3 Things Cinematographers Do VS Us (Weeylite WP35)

3 things that Hollywood cinematographers do with light that we probably don't do. Number 1, cinematographers, especially in Hollywood, always try to avoid flat lighting.
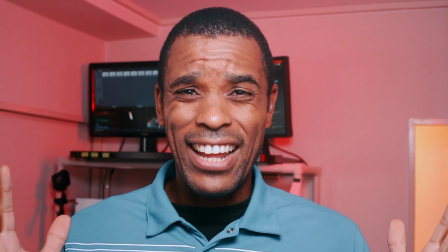10s
What's flat lighting? Let me show you. Flat lighting. Look how light the light is just evenly across my face.
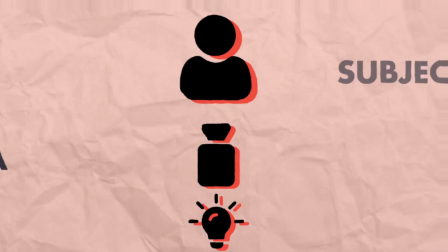17s
There's really no shadows, and all I did was position the light directly behind the camera, and this is the flat light that we get.
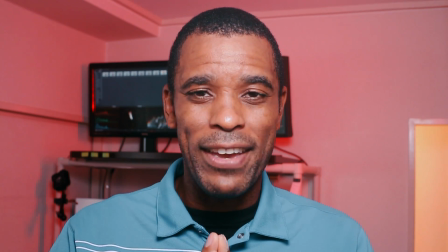24s
Hollywood cinematographers try to avoid this because it adds no depth to my face. Now all I'm going to do is take this light and slightly move it to the side.
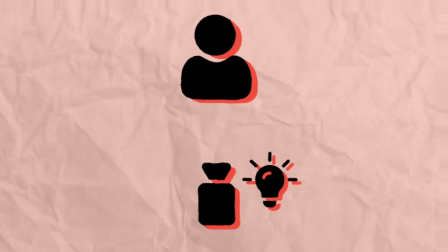32s
This is how we can correct that. So if I just take this light and then slowly just move it over here to the side like this, look at the difference it made.
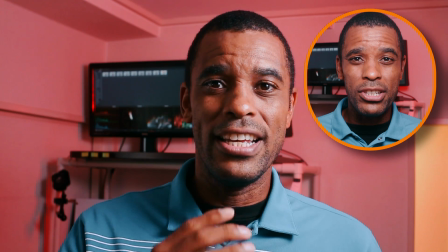40s
Now we got this shadow here on the side. You can see more depth and dimension in my face. So basically, we don't want that flat light. We want this. This is what we want here.
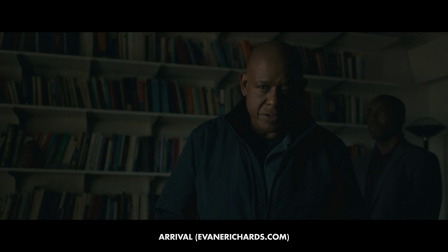51s
And if you look at any Hollywood movie, most of the time you will see some type of shadowing, some type of depth in the face. Again, we want to avoid this flat lighting. Stay away from it.
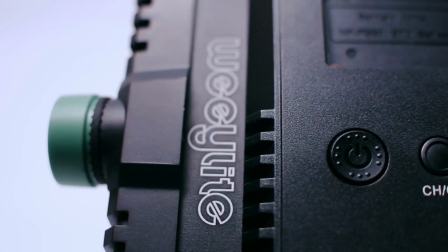62s
Now the light I'm using is the WeeYLite WP35.
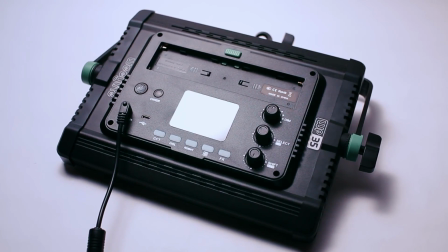67s
They were happy enough to send this out to me to do a review on it, and I'm gonna go ahead and be using this light as my example.
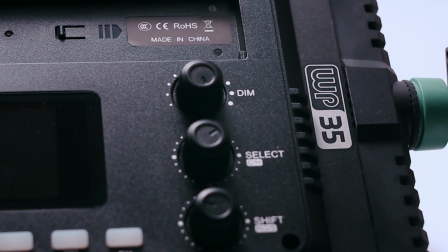73s
It's an LED panel, which basically allows me to just full RGB colors,
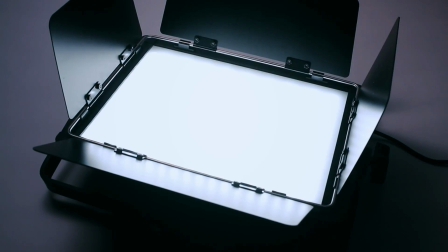79s
and it does have CCT mode, which I can just do my standard light. I think it's 2800 Kelvin all the way up to 6800 Kelvin, which I'm using at the moment.
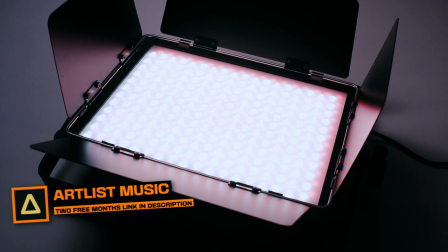88s
It does have some barn doors on the front of it, which allow me to kind of focus a little bit of the light. It is a soft light, but it's not as soft as I want it to be. And that gets me into my next thing that most cinematographers in Hollywood do.
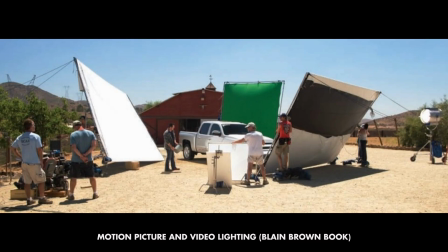102s
They always try to manipulate the light, bounce it, shoot it through something, diffuse it. They want this soft light.
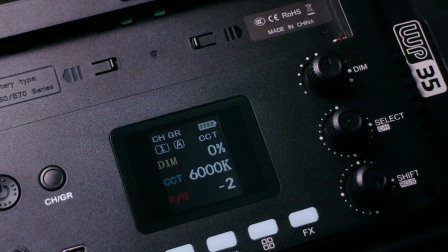109s
It could be softer right now, but let me show you what it looks like if I was just to show you just what the WP35 looks like straight out of the box. Here I'll show you what I'm doing here. This is the light, and it's at 100% right now. I could back it off a little bit, but I choose to use it at 100% because one thing I'm doing that many cinematographers in Hollywood do is they diffuse light. And this is what I'm using, just some parchment paper.
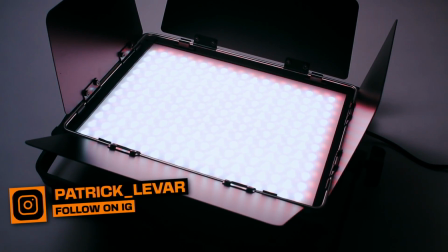134s
I'm taking this, and the light is already fairly diffused here a little bit, and I'm even going for a more softer look. So what I do is just clip this onto the front of the light here, boom. And it gives me a little bit more softer look. Again, if I wanted to even take it up another level, I could do what they also call in Hollywood book lighting, where they take the light, bounce it into a white reflector, and then that light that comes back is also diffused again, which I'm not doing at the moment. Matter of fact, I'm gonna grab my 5-in-1 reflector and show you what that looks like.
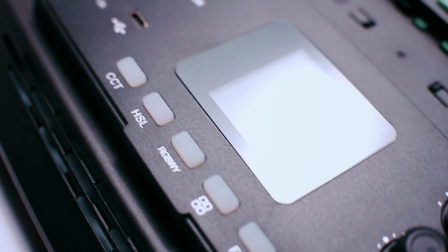166s
All right, so I got the WP35 here with the parchment paper on here to diffuse it. And then again, if I take this 5-in-1 reflector here, which is the scrim side, you can see that we shoot light through it.
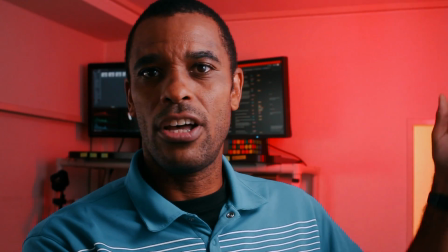177s
And if I put that up in front of here again, just off screen there, now look at those shadows.
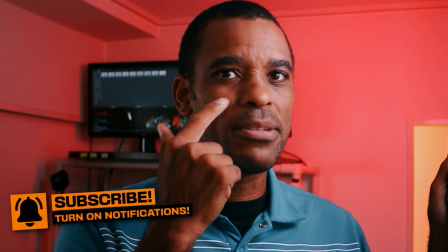183s
It's even more softer. Again, you know, pay attention to right here in my face, right about here. Before and after, even more softer. Super fantastic if you really want to get that nice cinematic look.
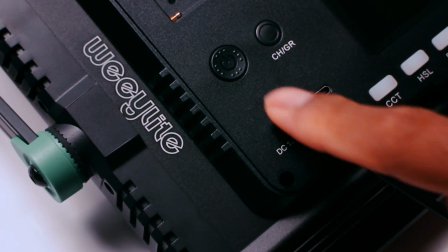197s
The WP35 also has an 18-volt DC power supply, which I thought was very cool.
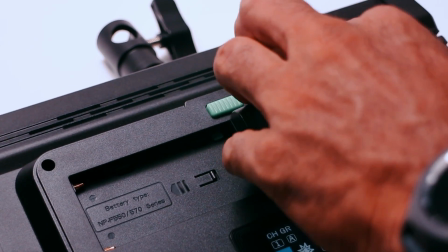203s
You can also hook up NPF batteries.
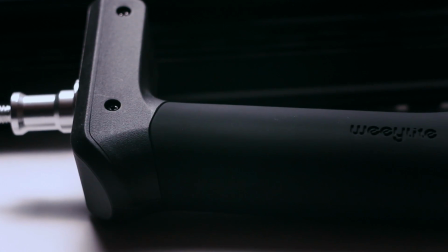207s
Also, you will need 2 of them to work it, and then you can go handheld with it when you connect it to the handle, which is very cool.
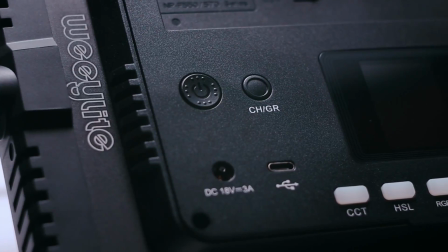215s
This light also has Bluetooth capabilities, and it has this really nice app. The app is actually one of the best apps I've used on a light like this before. Again, I can go through the color corrections. We got 3000, 4000, 52, we got 55, 6,000, and then we all the way up to 7,000 as far as color balance. And then I can still go in here and adjust them how I want to individually, or I can just use the presets here. Super fantastic.